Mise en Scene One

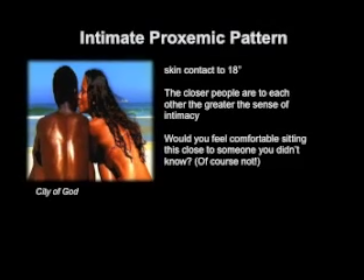12:16 An intimate proxemic pattern is anywhere from skin contact to 18 inches.
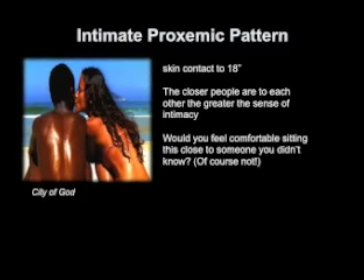12:22 The closer people are to each other, the greater the sense of intimacy.
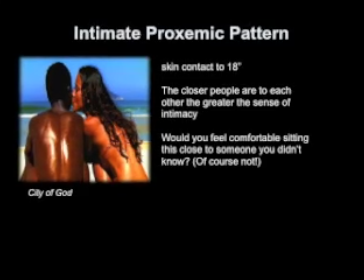12:27 Would you feel comfortable sitting this close to someone you didn't know? Of course not.
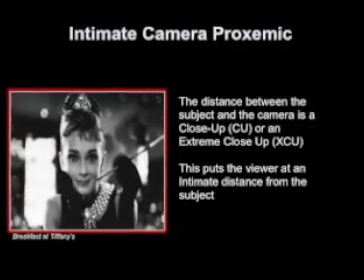12:36 An intimate camera proxemic. The distance between the subject and the camera is a close-up or an extreme close-up.
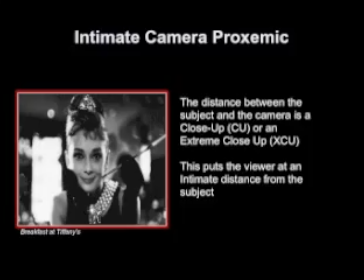12:43 This puts the viewer at an intimate distance from the subject.
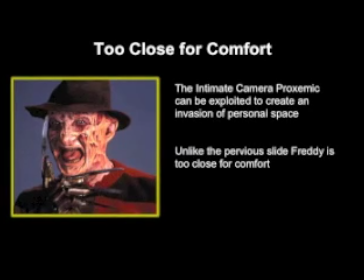12:51 Unlike the last picture, this one is too close for comfort. The intimate camera proxemic can be exploited to create an invasion of personal space.
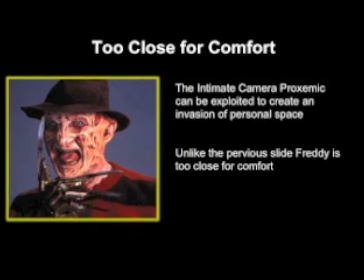13:02 Unlike the previous slide, Freddie is too close for comfort.
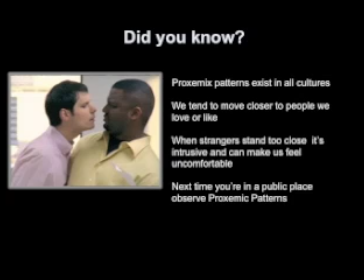13:09 Did you know that proxemic patterns exist in all cultures? We tend to move closer to people we love or like. With strangers, when they stand too close, it's intrusive and can make us feel uncomfortable. Next time you're in a public place, observe proxemic patterns in action.
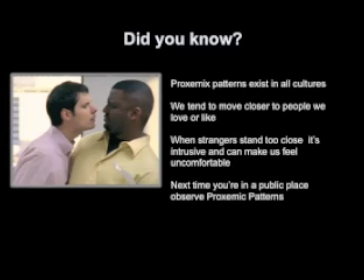13:29 If you stand too close to a stranger, you may get this reaction in the picture above.
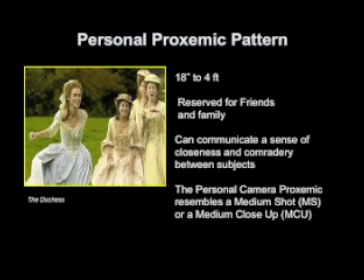13:40 A personal proxemic pattern, 18 inches to 4 feet, reserved for friends and family, can communicate a sense of closeness and camaraderie between subjects. The personal camera proxemic resembles a medium shot or a medium close-up.
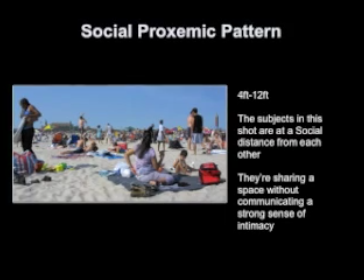14:00 Social proxemic pattern, 4 to 12 feet. The subjects in this shot are at a social distance from each other.
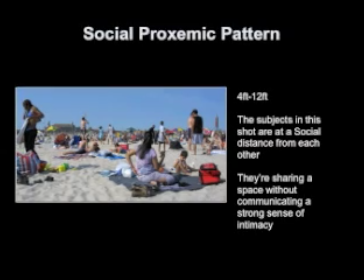14:07 They're sharing the space without communicating a strong sense of intimacy. A beach is a strong example of a social setting where people can easily get too close for comfort.
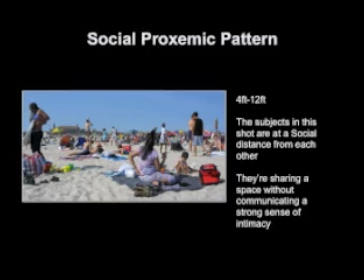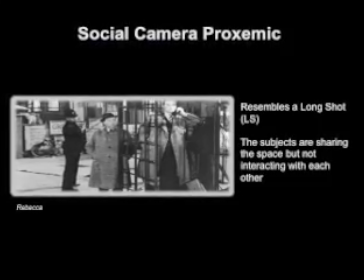14:25 A social camera proxemic resembles a long shot. The subjects are sharing the space but not interacting with each other.
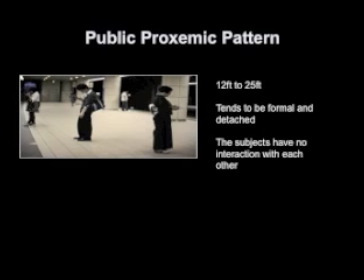14:36 Public proxemic pattern, 12 to 25 feet, tends to be formal and detached. The subjects here have no interaction with each other.
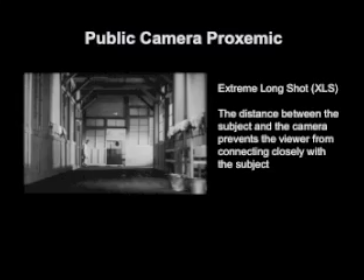14:48 Public camera proxemic. It resembles an extreme long shot. The distance between the subject and the camera prevents the viewer from connecting closely with the subject.
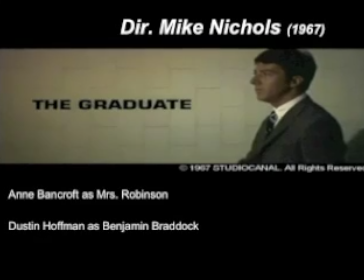15:00 I'm very pleased to introduce this week's assigned film, The Graduate, directed by Mike Nichols in
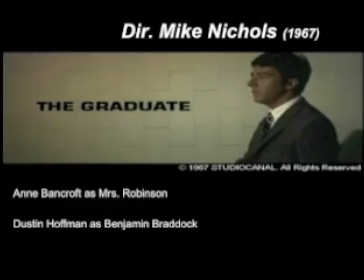15:08 1967, starring Anne Bancroft as Mrs. Robinson and Dustin Hoffman as Benjamin Braddock.
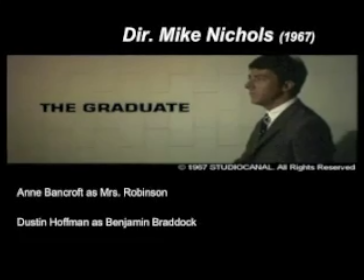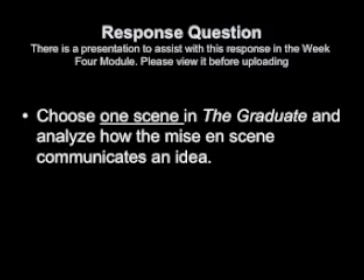15:21 This is the only film that has a single response question. There's a presentation to assist with this response in the Week 4 module.
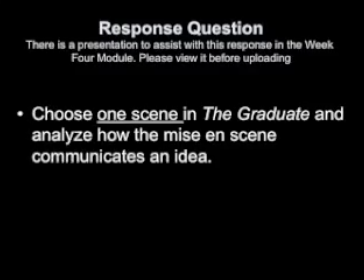15:30 Please view it before uploading.
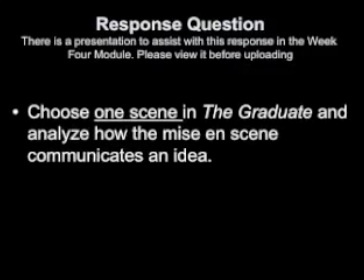15:33 Our question is, choose one scene in The Graduate and analyze how the mise en scène communicates an idea.
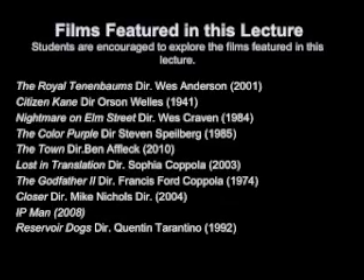15:43 Films featured in this lecture, students are encouraged to explore these films: The Royal Tenenbaums, Citizen Kane,
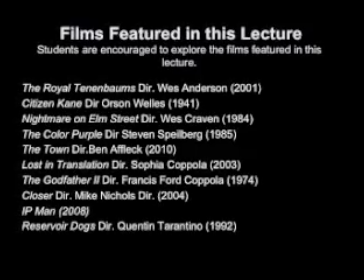15:51 Nightmare on Elm Street, The Color Purple, The Town, Lost in Translation, The Godfather 2, Closer, IP Man,
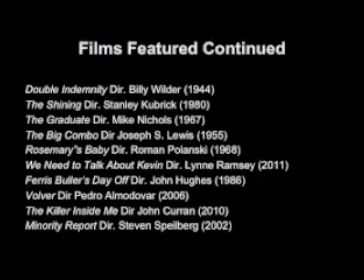16:02 Reservoir Dogs, Double Indemnity, The Shining, The Graduate, The Big Combo,
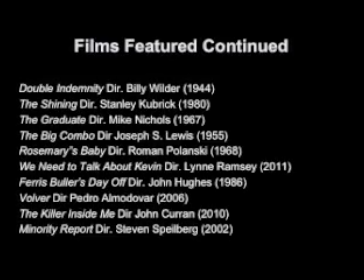16:10 Rosemary's Baby, We Need to Talk About Kevin, Ferris Bueller's Day Off,
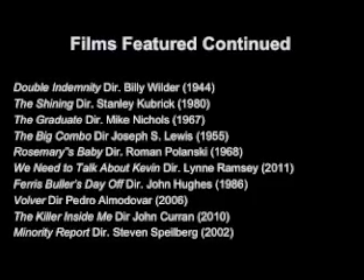16:16 Voltaire, The Killer Inside Me, and Minority Report. Until next time, have a great week.